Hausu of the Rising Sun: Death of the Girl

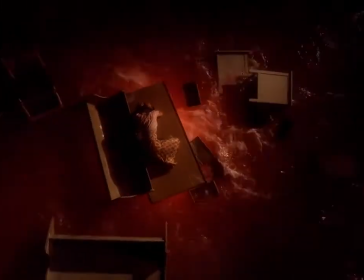739s
Of all the images of the presumed abject horrors of the female body, from menstruation to childbirth, this scene is particularly evocative.
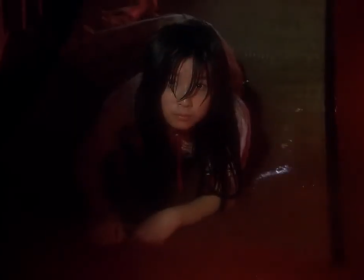749s
So what of Asshare? After an eventful night where her friends all meet their end,
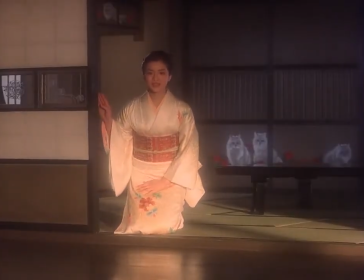754s
Ashari emerges from the house the perfect young woman greeted by her stepmother, who is also the perfect woman.
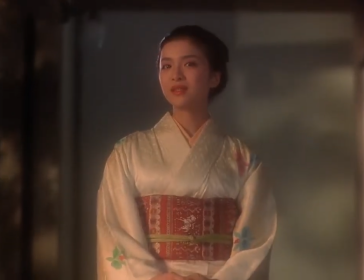760s
Now, I'm no expert in Japanese language, but Ashari speaks differently in this scene.
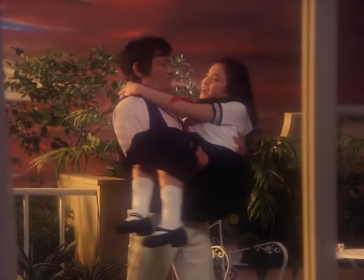765s
Using high Japanese, entering the house has transformed her from the shoujo into the image of ideal femininity.
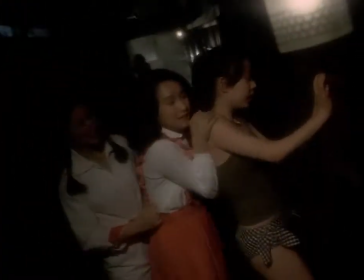771s
The house, in house, is seen to be as a bodily and societal catalyst for the female subject who enters it, and in turn comes of age.
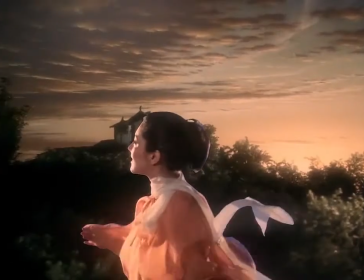780s
So what of the stepmother who enters the house? As a woman already, the transformation that awaits her is the menopause.
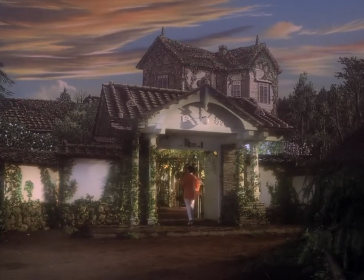787s
However, the ideal woman in patriarchal society does not age. In this case, the younger woman, Oshare, trumps the stepmother who bursts into flame.
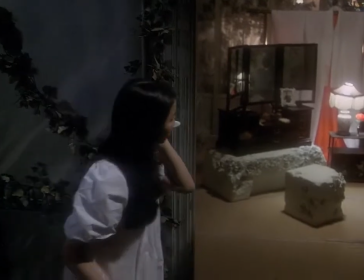797s
Oshare is seen to become a woman once she engages in certain activities and behaviours that are a part of committing herself to this process of confinement.
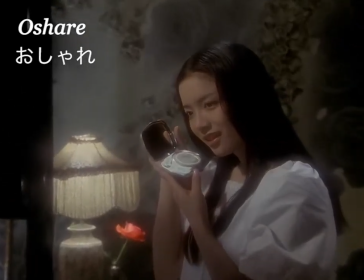806s
Meaning fashionable or trendy, the word Oshare is used for things which are modern, cool, possibly western even, a way of being on trend.
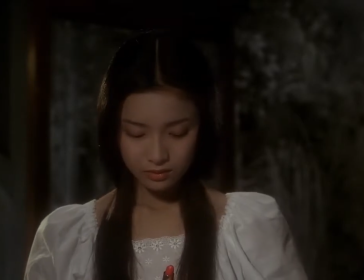815s
The term may also refer to the wearing of makeup, getting dressed up and having a sense of refinement.
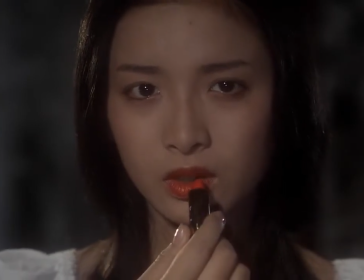821s
Asshari's name becomes her destiny as we see her giving herself a makeover and trying on lipstick.
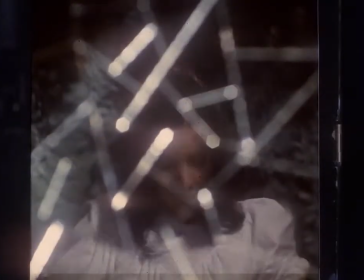826s
The mirror shatters and Asshari's face becomes fragmented, triggering the beginning of her coming of age.
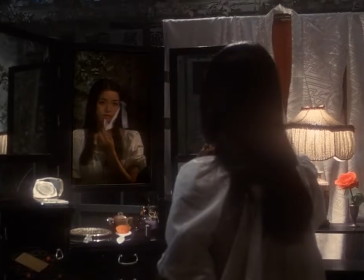833s
We also see an image of the scarf that she rejected from her stepmother floating in the mirror.
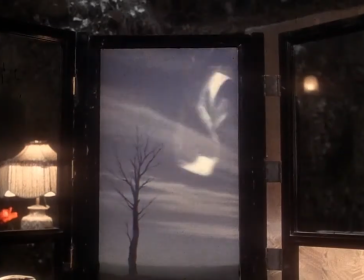838s
This indicates that her destiny has come back to haunt her and she must meet her fate now.
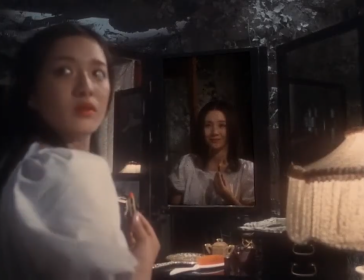843s
The next time we see her, Ashari has become a cocoon-like spectre of the perfect traditional bride.
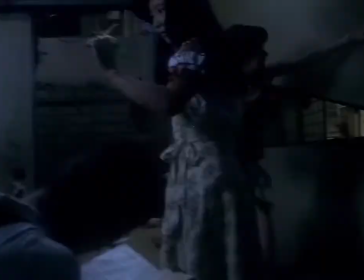849s
Prof remarks that this is unscientific, irrational, unnatural and reasonable.
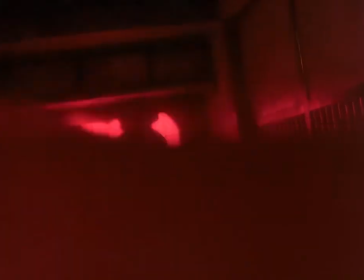854s
It's absurd. In which she proceeds to lose her mind.
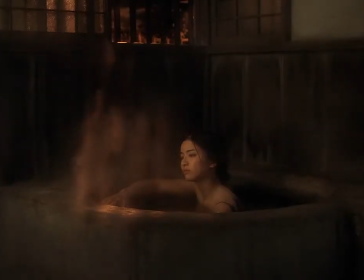858s
Madness has been historically associated with womanhood and House represents this,
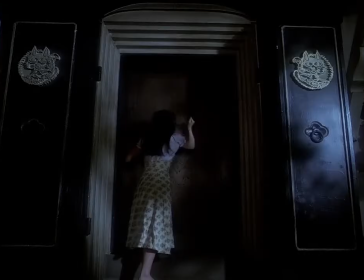864s
showing womanhood as being produced from a night of tumultuous mania as a result from the girl who fights against the inevitable.
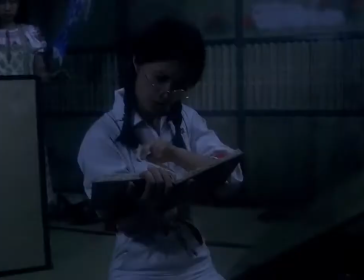870s
Girls are allowed a subjectivity and agency as long as this is limited to the phase of girlhood.
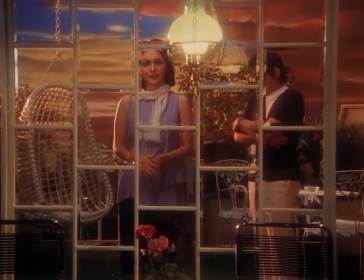876s
Upon entry to womanhood, however, only one type of woman is acceptable and she is graceful and feminine, the figure of beauty and obedience ready for marriage.
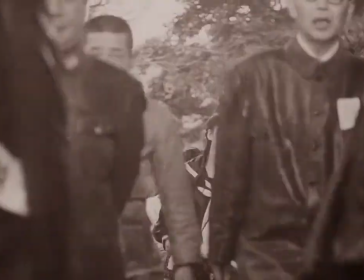885s
Girls are popularly represented in global media and culture as reflecting fears and desires about nationhood.
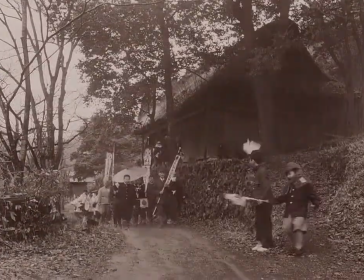891s
In the 20th century, following the war and Japan's subsequent occupation by America,
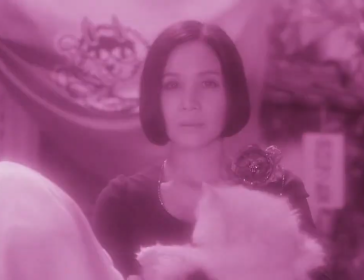896s
Japan was no different, with the figure of the girl coming to represent both the anxiety surrounding modernity and feelings of nostalgia for the past,
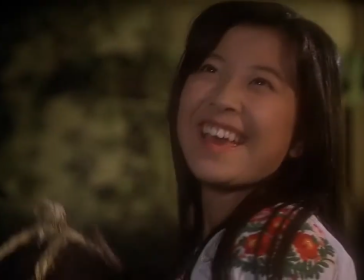903s
arguably something that continues to this day. Throughout the film, the sun bears significant metaphorical meaning in regard to girlhood and womanhood,
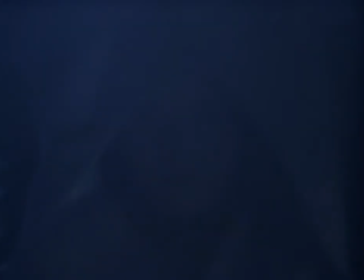912s
with the setting sun representing the end of girlhood, followed by the dark night of the soul, a hellish pubertal psychological transformation,
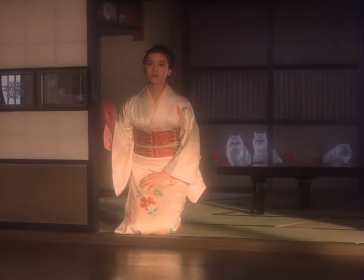920s
and the rising sun, the newborn socially produced woman. If Japan is the land of the rising sun,
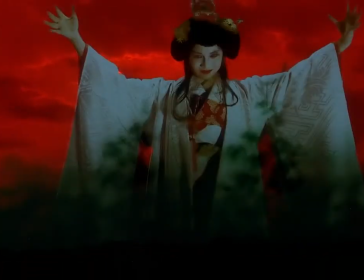927s
then what significance does this film have in light of the fact that womanhood is represented as being tied to the trajectory of the sun as it sets and rises?
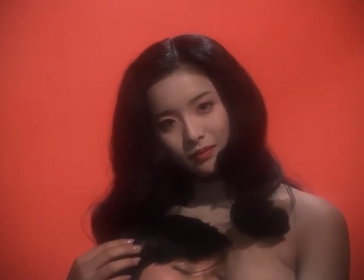936s
Arguably then, on the shoulders of the girl, the idealisations and expectations of the nation rest.
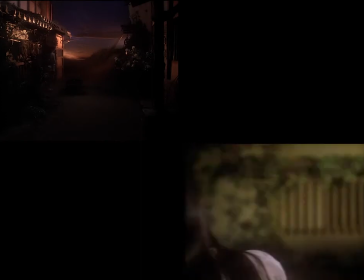943s
In the film, the girls are shown as looking into the sunset as though they are aware of being on the liminal cusp of their girlhood.
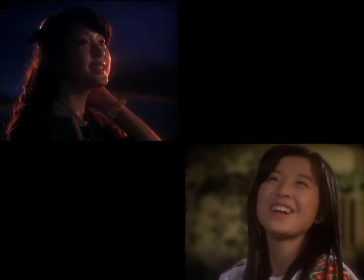950s
For me, Obayashi really captured that Natsukashi, or nostalgic feeling,
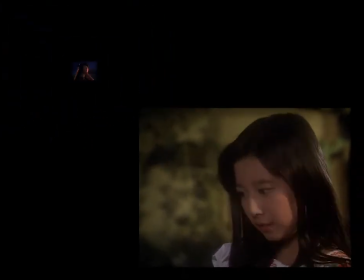955s
of being a teenage girl which led to a certain catharsis when I watched the film for the first time a couple of years ago After completing this visual essay,
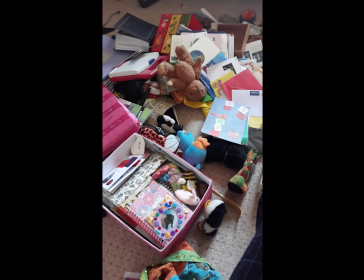965s
I was having a clear out of my childhood belongings when I came across a newspaper clipping It was an image of a girl holding a severed head Specifically,
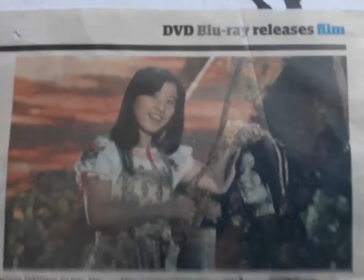973s
it was a behind-the-scenes shot from House So, what was a newspaper clipping of House doing among my 16-year-old birthday cards?
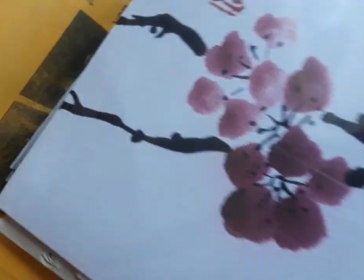981s
It was here that I was transported back to a memory of mine as a teenager, tearing out a page from the television guide because it resonated with me in a certain way.